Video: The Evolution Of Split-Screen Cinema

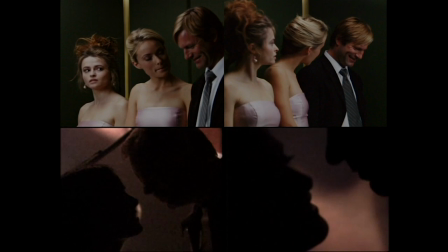What happened as soon as we started shooting and we got comfortable with, okayed our timing, you started to look for opportunities.
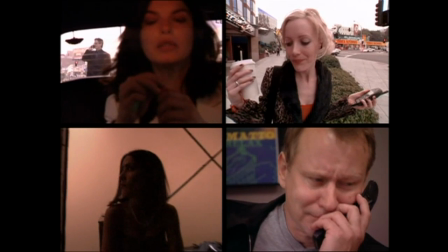The guy who was shooting Gene Trippled on the back of the limo,
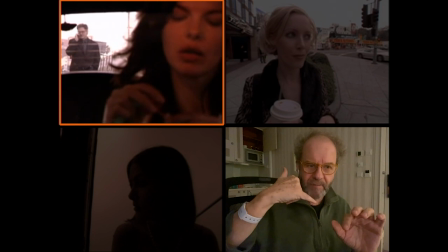I realized that when Kyle is talking on the phone, he's ringing out Stellan, he's on the sidewalk outside Tower Records.
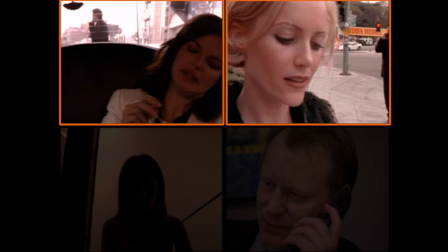And if I moved him a little bit, he pulled focus, and he goes from Gene, who's doing coke.
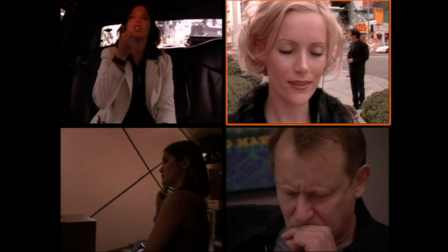We were looking for the economies of like having people stack up in their brain.
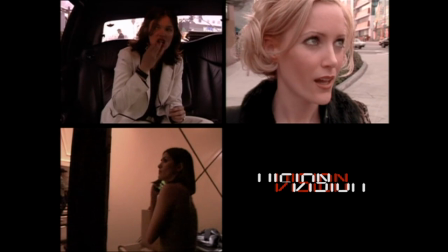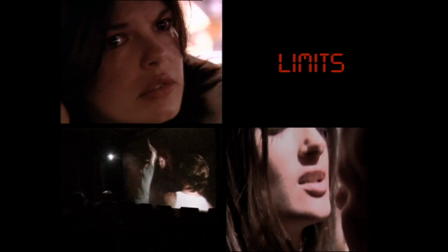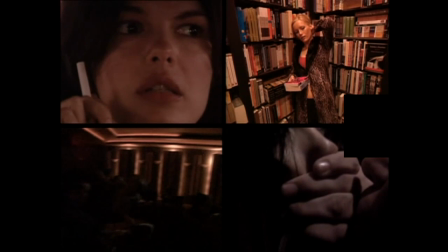You know, it's actually the ultimate control because I would say it's a kind of ubertech impact.
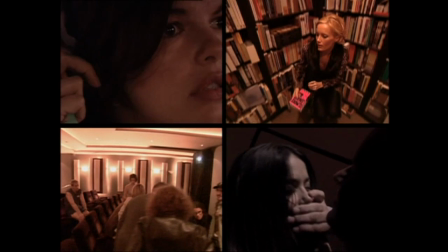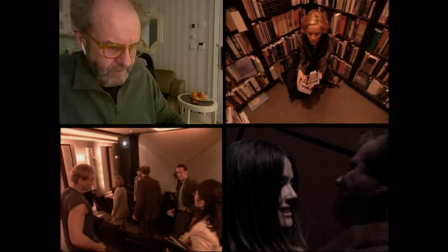I mean there's a funny story that's very indicative of this.
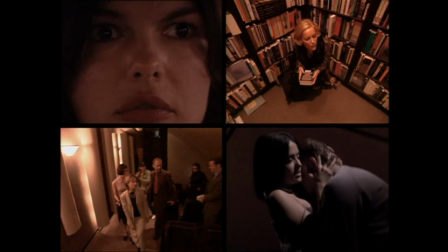So I was doing a talk in San Francisco about time code and about how I was directing
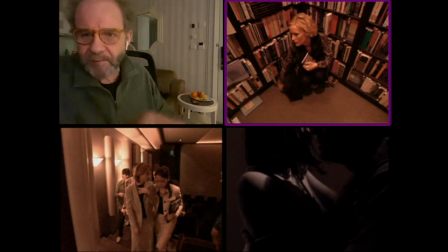with the audio and I said how many of you noticed that blonde stealing the book from BookSoup?
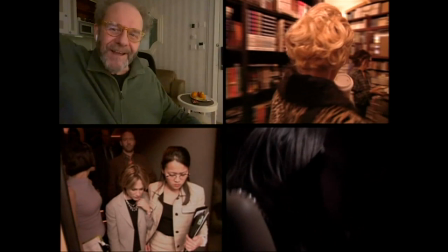I went she stole the book? I said yeah she's the shoplifter but no one ever notices. And then this one girl said, I went, I saw it.
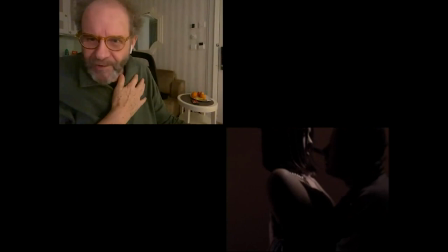And I went, oh, that's interesting. She said, I'm gay. Everybody else is watching Stellan Skarsad and Salma fucking.
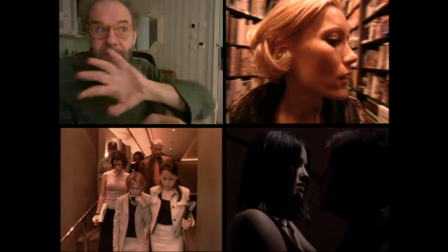That girl's really hot. I was just watching her. So yes, I saw her stealing the book, you know, and I went, there you go, that's interesting.
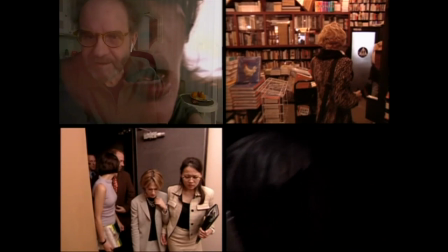She managed to break out of my dictatorial kind of like manipulation because she wanted to watch that girl.
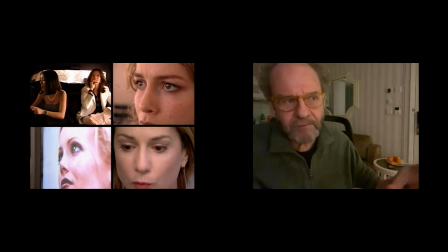So, at a certain point when I was also doing a lot of, you know, the live mixes,
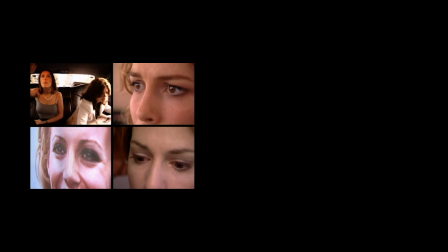it's just lovely sometimes to take all the sound out and then just watching, you suddenly realize you're watching an abstract film.
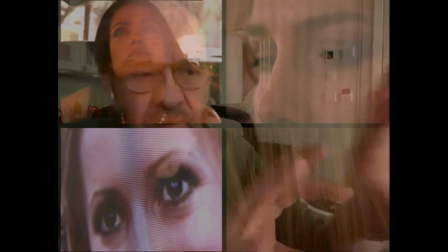If you're not being told dialogue, you have no idea what's going on.
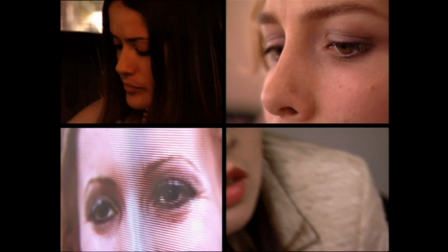So you're suddenly free to note. And at those moments, for me, what can you do with the cameras in a purely experimental world?
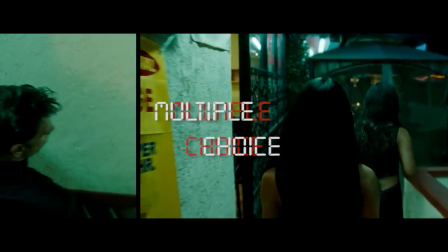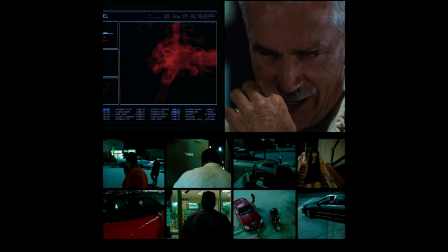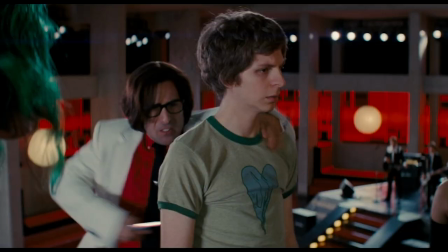locked down the entire facility immediately.
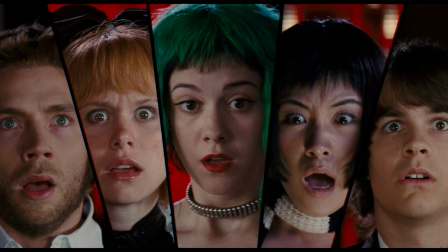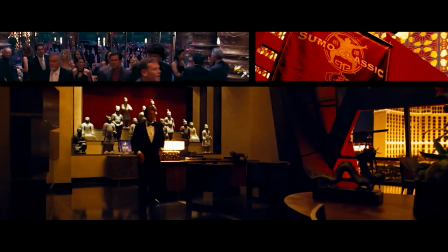Four, the quartets, quartets are great, three and four are great numbers.
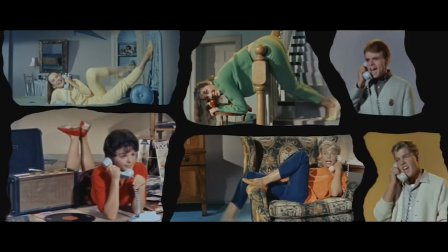Exponentially, it gets, you know, then you have to make so many decisions about where to put the lights and so on.
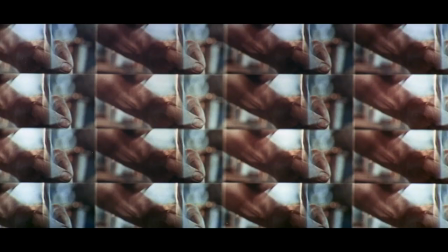Too many options, and I think you cross the line, you lose contact with the audience, you know, and then it becomes an effect, I think.
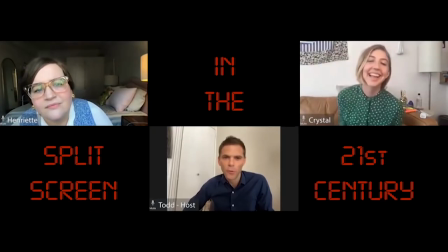Hey, everybody. Hi. Hey. Welcome to Sales Corp Industries' first Zoom call.
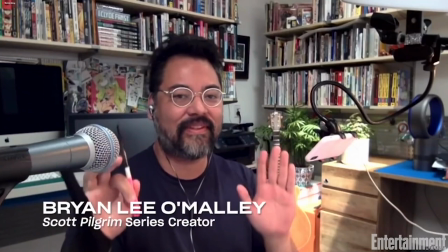The creator of Scott Pilgrim himself, Mr. Brian Lee O'Malley, in the house.
I find it very limited.
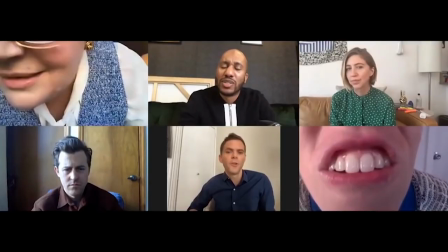Now this isn't right, is it?
What we're using now is a kind of helpline device.
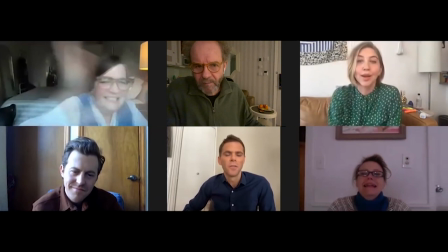It's very unsophisticated.
I think this is not right.
And so it needs some really smart guys and women working on it to get much more sophisticated,
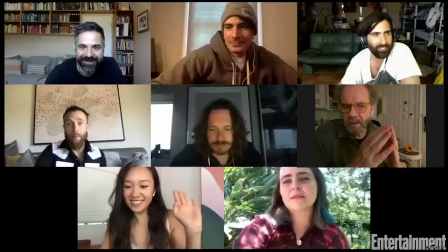because clearly, even post-pandemic, you know, people have got hooked on. So I think it's here to stay, but it's definitely here to be improved.
I don't know how to get up. I can't even get up.
I mean, here's the deal. Cinema as an industry has taken up massive kicking in the last year, right?
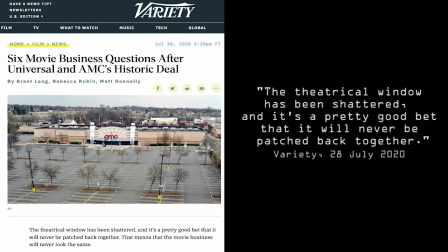There will definitely be a kind of pandemic effect. Cinema's closing, et cetera, et cetera.